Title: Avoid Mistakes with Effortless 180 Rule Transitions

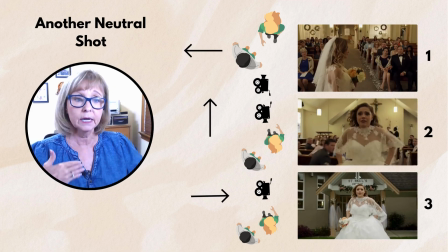4:04 That's the reason why we can jump back and forth, because we're still in neutral shots at that point.
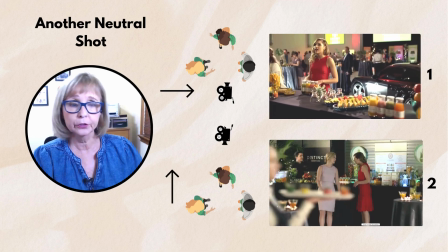4:12 Okay, and yet another neutral shot here, same movie,
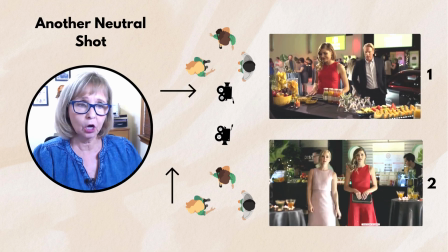4:16 and she is at the bar talking to this other guy,
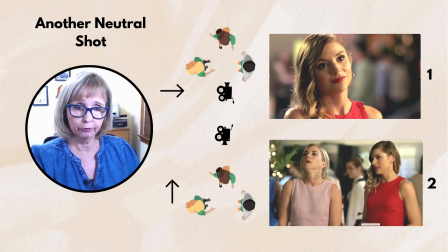4:22 and in frame one, and then her friend comes up to the bar, so we're on the side of the line where the bar is.
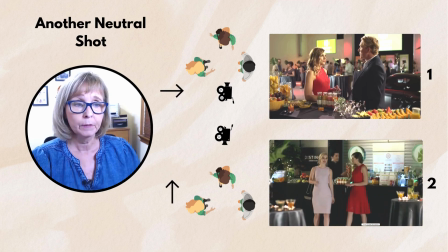4:31 We're on the bar side of the line, and we decide, okay,
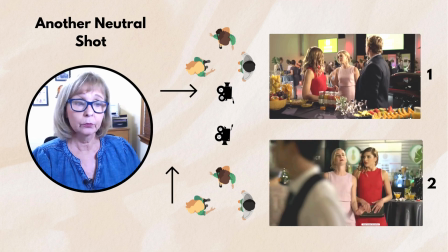4:35 we need to go on the other side because now they're going to exit out and we can't really see them from this angle walking away from camera.
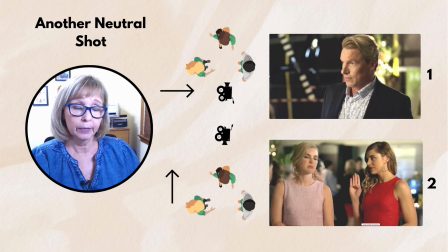4:43 So what we did in frame two here is we went to a wide shot,
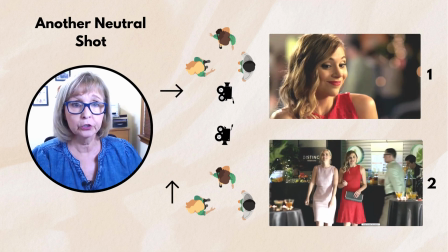4:49 And just as they are starting to turn to walk away, that's when they turn around and they start walking towards camera.
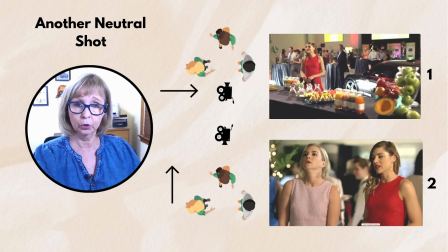4:57 So again, that is a neutral shot because they're walking towards camera, and you can cross the line at that point.
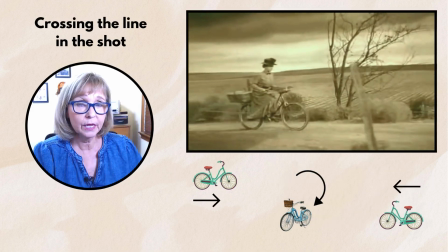5:06 Okay, now here's another example of how you can cross the line,
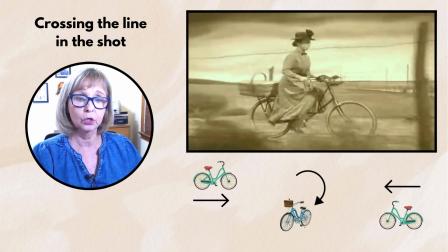5:09 but this method is when you actually cross the line in the shot.
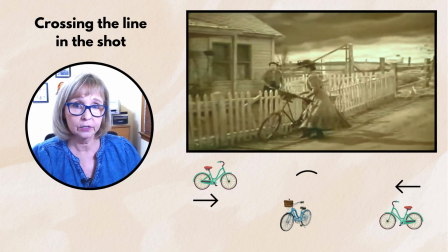5:15 All right, so for example, this is obviously from The Wizard of Oz, and this is Mrs. Gulch, aka the Wicked Witch of the West.
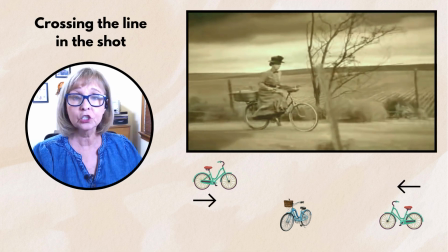5:24 And she's driving down in her bike, and in the shot, we see her actually go from left to right.
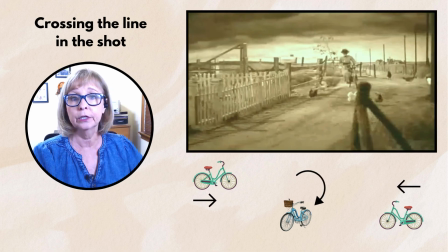5:33 We see her coming around the corner, and she turns into the to park, and she turns right to left.
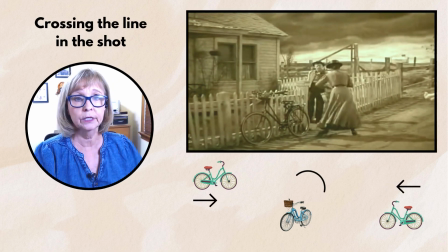5:41 So that's an example of how you can actually do chase scenes where you're actually,
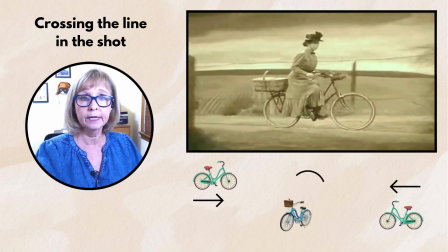5:49 the car is actually running left to right, and we see him going down a curve,
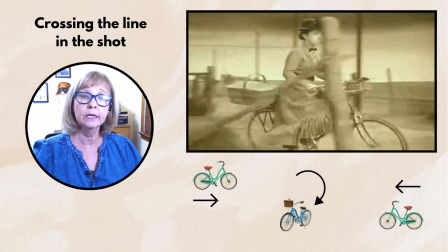5:55 and we see him turn the other way to go down the road.
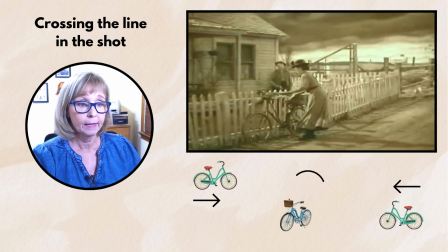6:00 Okay, so that's another way of crossing the line.
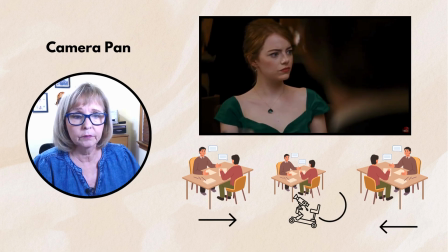6:04 Okay, and this is another example of the camera crossing the line, but in this situation,
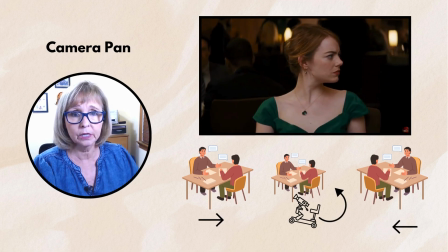6:10 the camera is actually going to be panning around the subject to cross the line instead of the subject crossing the line in the shot.
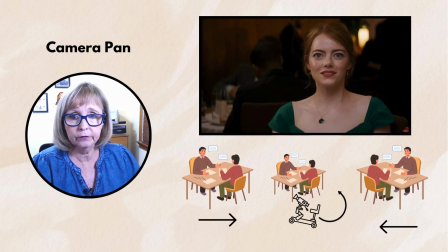6:19 So in this shot here from La La Land, this is Emma Stone,
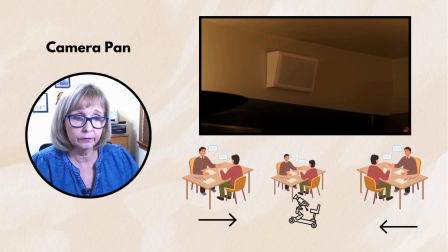6:24 we see that the camera starts on the left side of the frame where she's looking camera right to the guy.
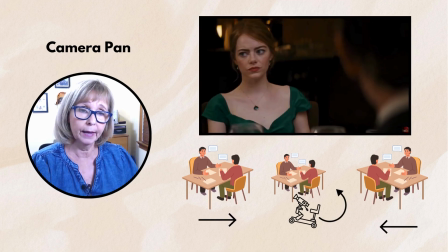6:33 And then the camera is panning across his back, and we go to the other side of the line.
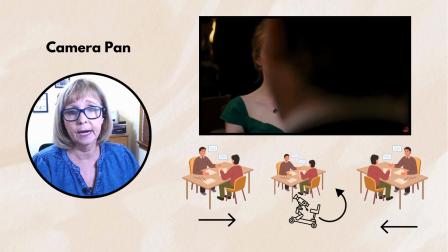6:40 And now she's looking camera left to the man.
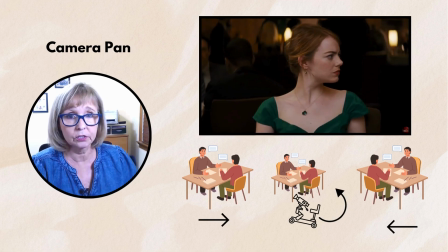6:44 So this is another way of being able to cross the line when you use the camera actually in the shot to do it. Okay, so those are some examples of when the director wants to seamlessly cross the line without jarring the audience and make it, a very smooth transition. But what if the director deliberately wants to cross the line? What then?
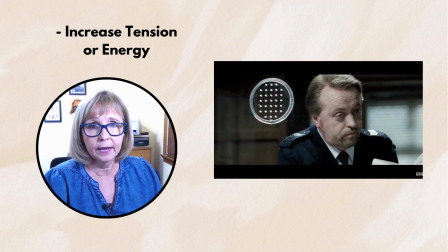7:09 Okay, so here we are in the movie Hot Fuzz, and Simon Pegg is getting ready for his final battle scene.
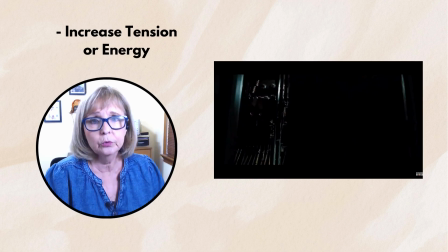7:18 So the director wants to convey tension and energy. So what he's doing is he's doing quick cuts of him grabbing his ammunition and his guns, and putting on his belt and all of that stuff.
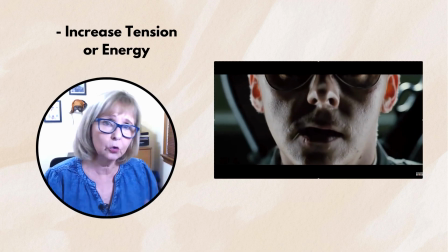7:31 And it's causing, because they're quick and they're all crossing the line,
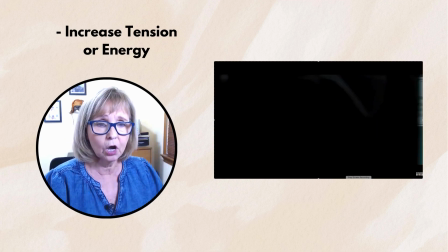7:36 he basically is causing this tension and energy in the scene.
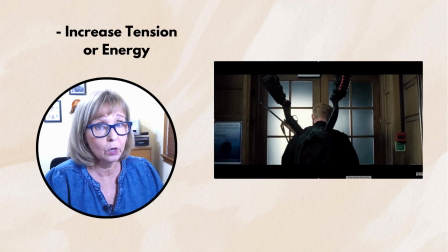7:41 So that's one reason why you would want to cross the line.
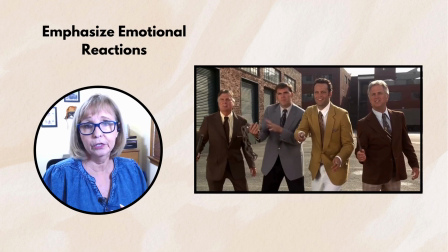7:46 Okay, so here's another example of where the director deliberately wants to cross the line.
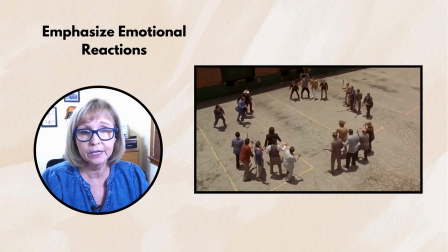7:52 And in this situation, it's to emphasize emotional reactions.
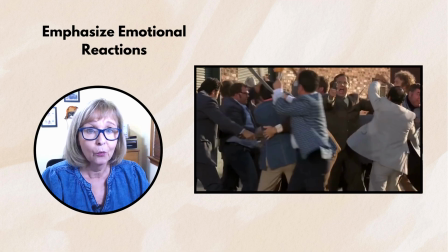7:57 So, here's the famous scene from Anchorman where all the networks get together and they had that big, brawl
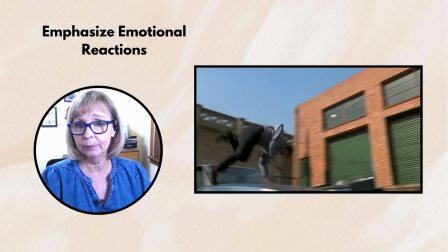8:07 in the street to kind of mimic the West Side Story scene.